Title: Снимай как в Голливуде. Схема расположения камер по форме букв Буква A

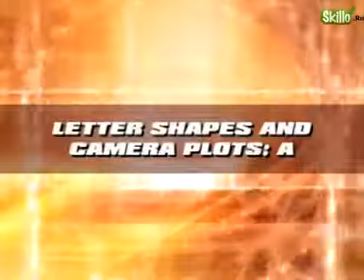(0:00)
Схемы расположения камер по форме букв. Буква A. A-форма состоит из трех героев, расположенных в виде треугольника.
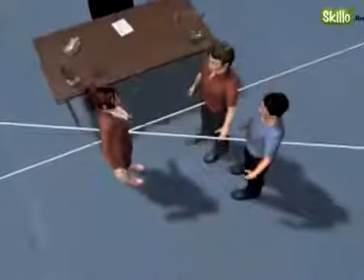(0:08)
Эта форма в том или ином виде появляется в большинстве сцен. Поэтому особенно полезно иметь для нее план расположения камер.
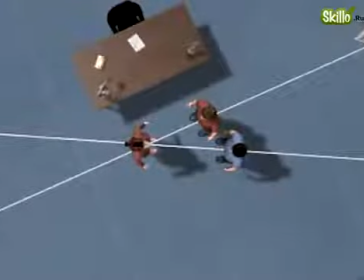(0:15)
Самый простой способ отобразить эту сцену — ряд реверсных планов с разных сторон, разной крупности.
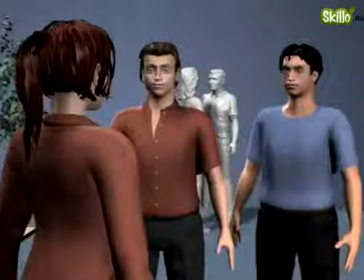(0:20)
Здесь внешний реверс с тремя героями в кадре. Соответствующий реверс с противоположной стороны.
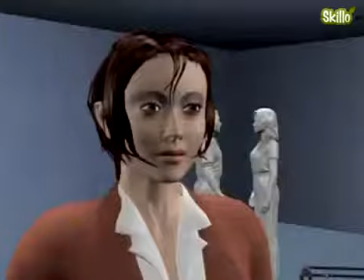(0:26)
Также добавим внутренний реверс на женщину и внутренний реверс на двух мужчин, а также крупные планы каждого из мужчин.
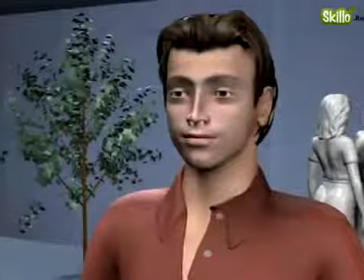(0:35)
Теперь мы реально используем одну линию, и так как все камеры на одной стороне, мы свободно переключаемся между ними.
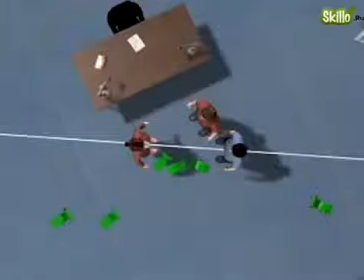(0:43)
Единственные планы, которые плохо стыкуются, крупные планы мужчин, так как они идентичны.
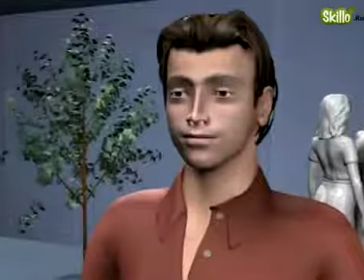(0:48)
Мы пробуем отвлечь внимание от стыка различным фоном в каждом кадре, но все равно стык остается достаточно грубым.
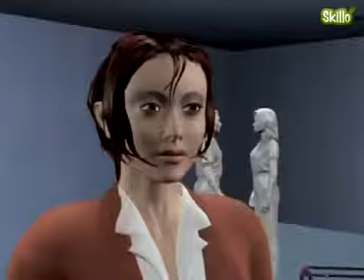(0:56)
Решение проблемы — сделать стык через связующий кадр. Съемка этой сцены отличается от обычного диалога только тем, что с одной из сторон два героя.
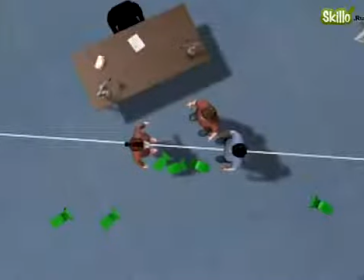(1:04)
Но нам не обязательно придерживаться одной стороны линии. Если между мужчинами будет диалог, мы расположим камеру здесь, что создаст дополнительную линию здесь. На эту камеру легко переключиться, так как она по одну сторону с другими. Но переключением на эту камеру мы можем пересечь любое количество потенциальных линий.
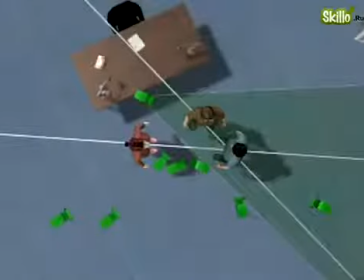(1:21)
Поэтому мы используем опорные камеры.
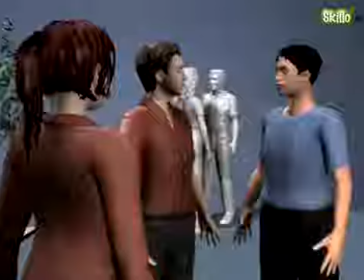(1:23)
Начав с первой камеры, наиболее логичным выбором будет использовать в качестве опорной камеру, которая переведет нас на другую сторону.
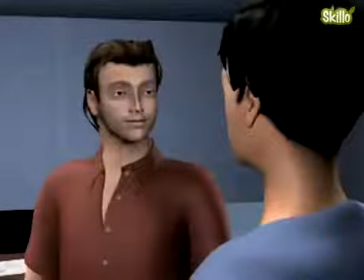(1:31)
Переход на дальнюю камеру выглядит логичным, если делать переключение через опорную.
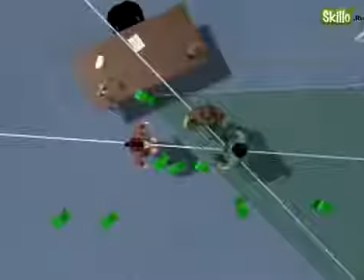(1:35)
Для обратного переключения нужно снова использовать опорную камеру, хотя, казалось бы, все остальные камеры находятся с правильной стороны.
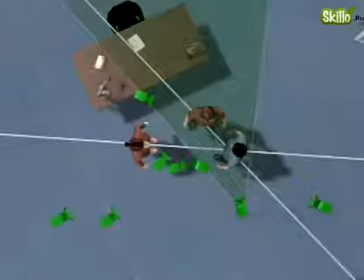(1:45)
Поэтому, начав с дальней камеры, возвращаемся на опорную и дальше на любую из начальных камер.
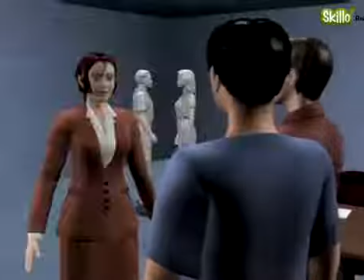(1:50)
Но в сцене уже имеется несколько готовых опорных камер.
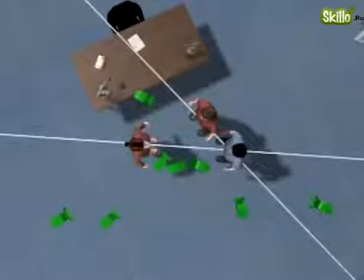(1:55)
Если на время забыть о женщине, то оба плана, как внешний двойной план тушот мужчин,
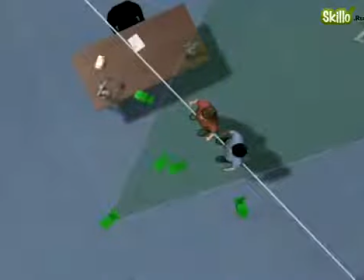(2:00)
так и оба крупных плана находятся в главном положении относительно второй линии.
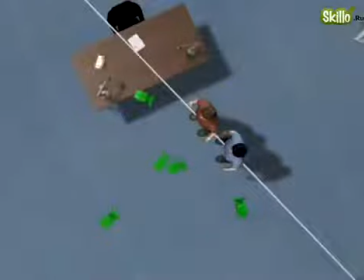(2:04)
Для перехода с внешнего диалога на дальнюю камеру двойной план также можно использовать как опорный.
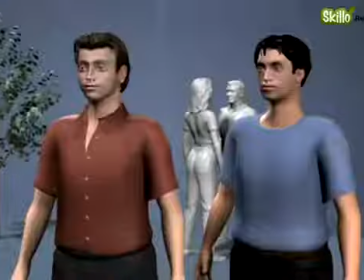(2:09)
Но в таком переходе существуют некоторые тонкости. Линия, с которой осуществляется переход, еще остается в памяти,
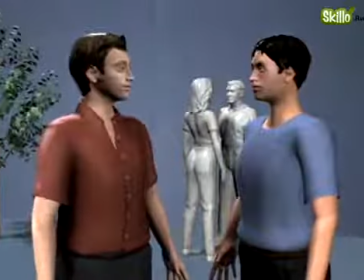(2:15)
и нужно немного подождать до переключения на дальнюю камеру, по крайней мере, пока зритель привыкнет к новой линии.
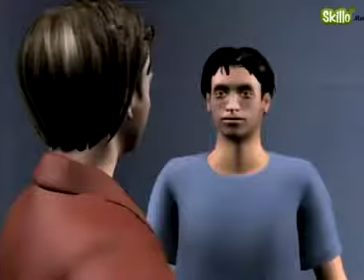(2:21)
Поэтому использование первого способа предпочтительнее.
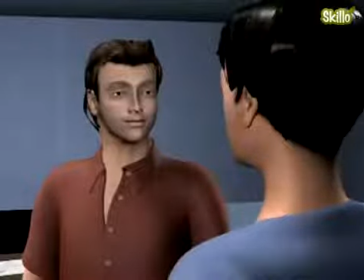(2:26)
Здесь более широкая A-форма, чаще всего это случай диалога центрального героя с двумя другими.
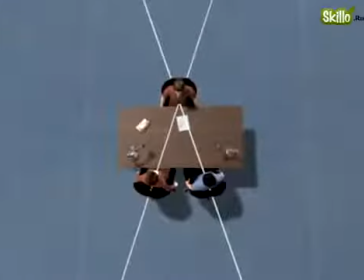(2:33)
Простейший способ съемки — установить три внутренние камеры от центра, что позволит нам стыковать сцену в любой последовательности. В этой ситуации можно использовать небольшую хитрость — две пары камер на внешний реверс. Вначале добавим пару на красного мужчину и красную женщину.
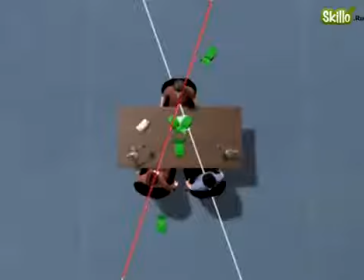(2:47)
Мы расположили камеры на этой стороне выделенной линии, поэтому внутренние камеры можно использовать для крупных планов. Также это поместит нас внутрь действия. Если поместить камеры здесь, мы отделим двух героев, и диалог будет выглядеть более личным.
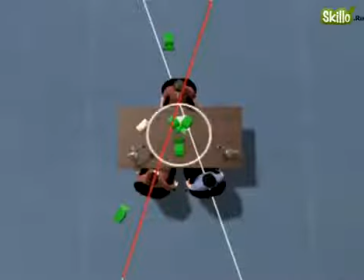(3:01)
Но при таком расположении нельзя будет использовать внутренние камеры. Поместим другой реверс для двух мужчин также со стороны действия.
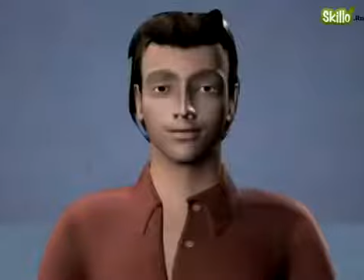(3:10)
Простейший способ объединить все камеры — использовать крупный план красного мужчины как опорный. Отсюда мы можем переключиться на все остальные камеры. Мы свободно переходим на внешний реверс с женщиной. Реверс на красного мужчину.
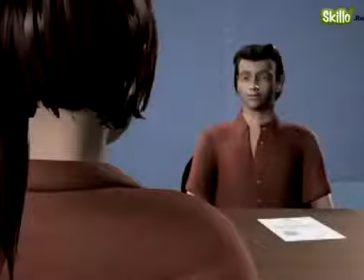(3:23)
И назад на крупный план. Опять свободно на внешний реверс с синим мужчиной.
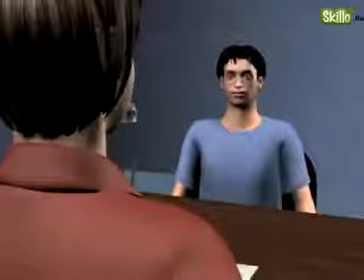(3:30)
Реверс на красного мужчину. И снова на крупный план.
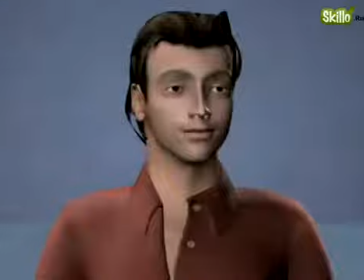(3:35)
Так как эти две камеры по одну сторону обеих линий, мы можем переключаться между ними напрямую.
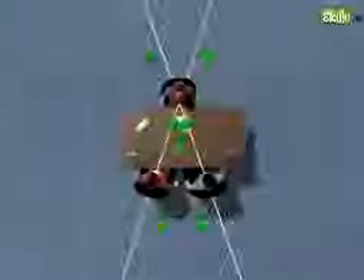(3:40)
При переключении красный мужчина оказывается с разных сторон кадра, но так как у нас две пересекающихся группы, это выглядит осмысленно. Переключение между другой парой камер, естественно, делать нельзя. Переход с первой камеры на вторую с пересечением двух линий сбивает с толку.
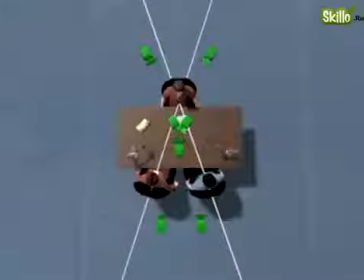(4:01)
Проследим, что произойдет, если поместить одну из пар камер с внешней стороны диалога. У нас практически нет способа перейти на этот реверс.
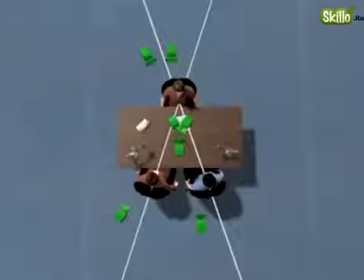(4:08)
Эта камера единственная, которую можно выбрать в качестве опорной. Рассмотрим два возможных варианта переключения с опорной камерой. Начнем с этой. Затем вращением вокруг красного мужчины переключимся на подобный план с женщиной.
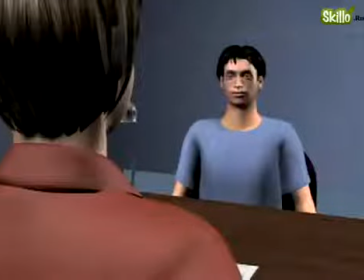(4:22)
Он остается в той же части кадра, поэтому два других героя просто подменяют друг друга.
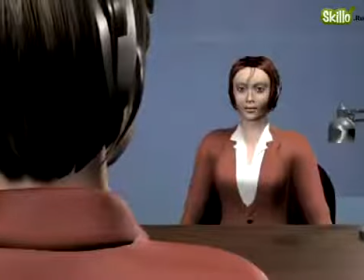(4:27)
Это будет выглядеть как скачок, если кадры недостаточно сильно отличаются. Давайте добавим эти отличия. Обратное переключение уже выглядит лучше, но все равно на грани, так как кадры слишком похожи.
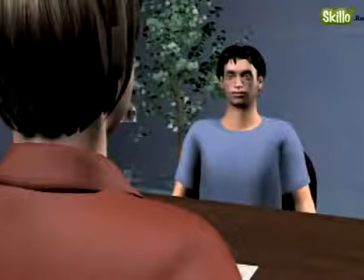(4:38)
Переключение через опорную камеру на другой реверс смотрится лучше, но такое переключение переносит нас на большее расстояние и тоже может выглядеть скачкообразно.
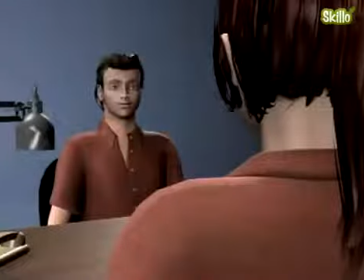(4:46)
При переключении между реверсами на разных линиях мы опять же вращаемся вокруг мужчины.
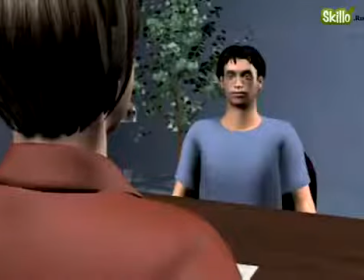(4:51)
Здесь трудно отдать предпочтение, так как оба приема работают, и выбор можно будет сделать при монтаже.
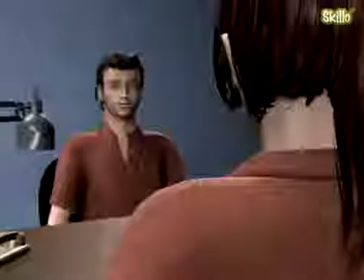(4:56)
Относительно съемки важно лишь убедиться, что используются опорные планы.
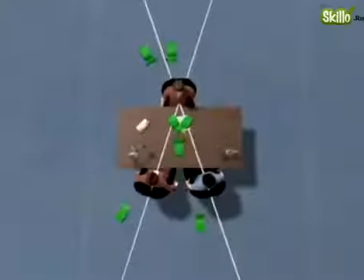(5:00)
Если нужен мастер-план A-формы, лучшим решением будет провести одну прямую линию через центр и расположить камеру на ней.
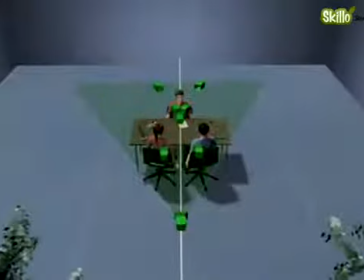(5:07)
А также зеркально расположить камеру на другой стороне. Переключение между этими точно центрированными камерами может быть интересным само по себе.
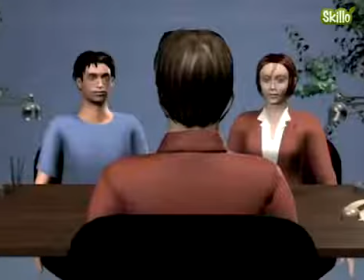(5:16)
Планы являются зеркальным отражением друг друга. Красота этих мастер-планов еще и в том, что с них можно переключаться на любую камеру и обратно.
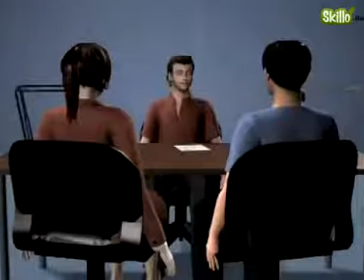(5:23)
Точно так же, как это делается через крупный план мужчины.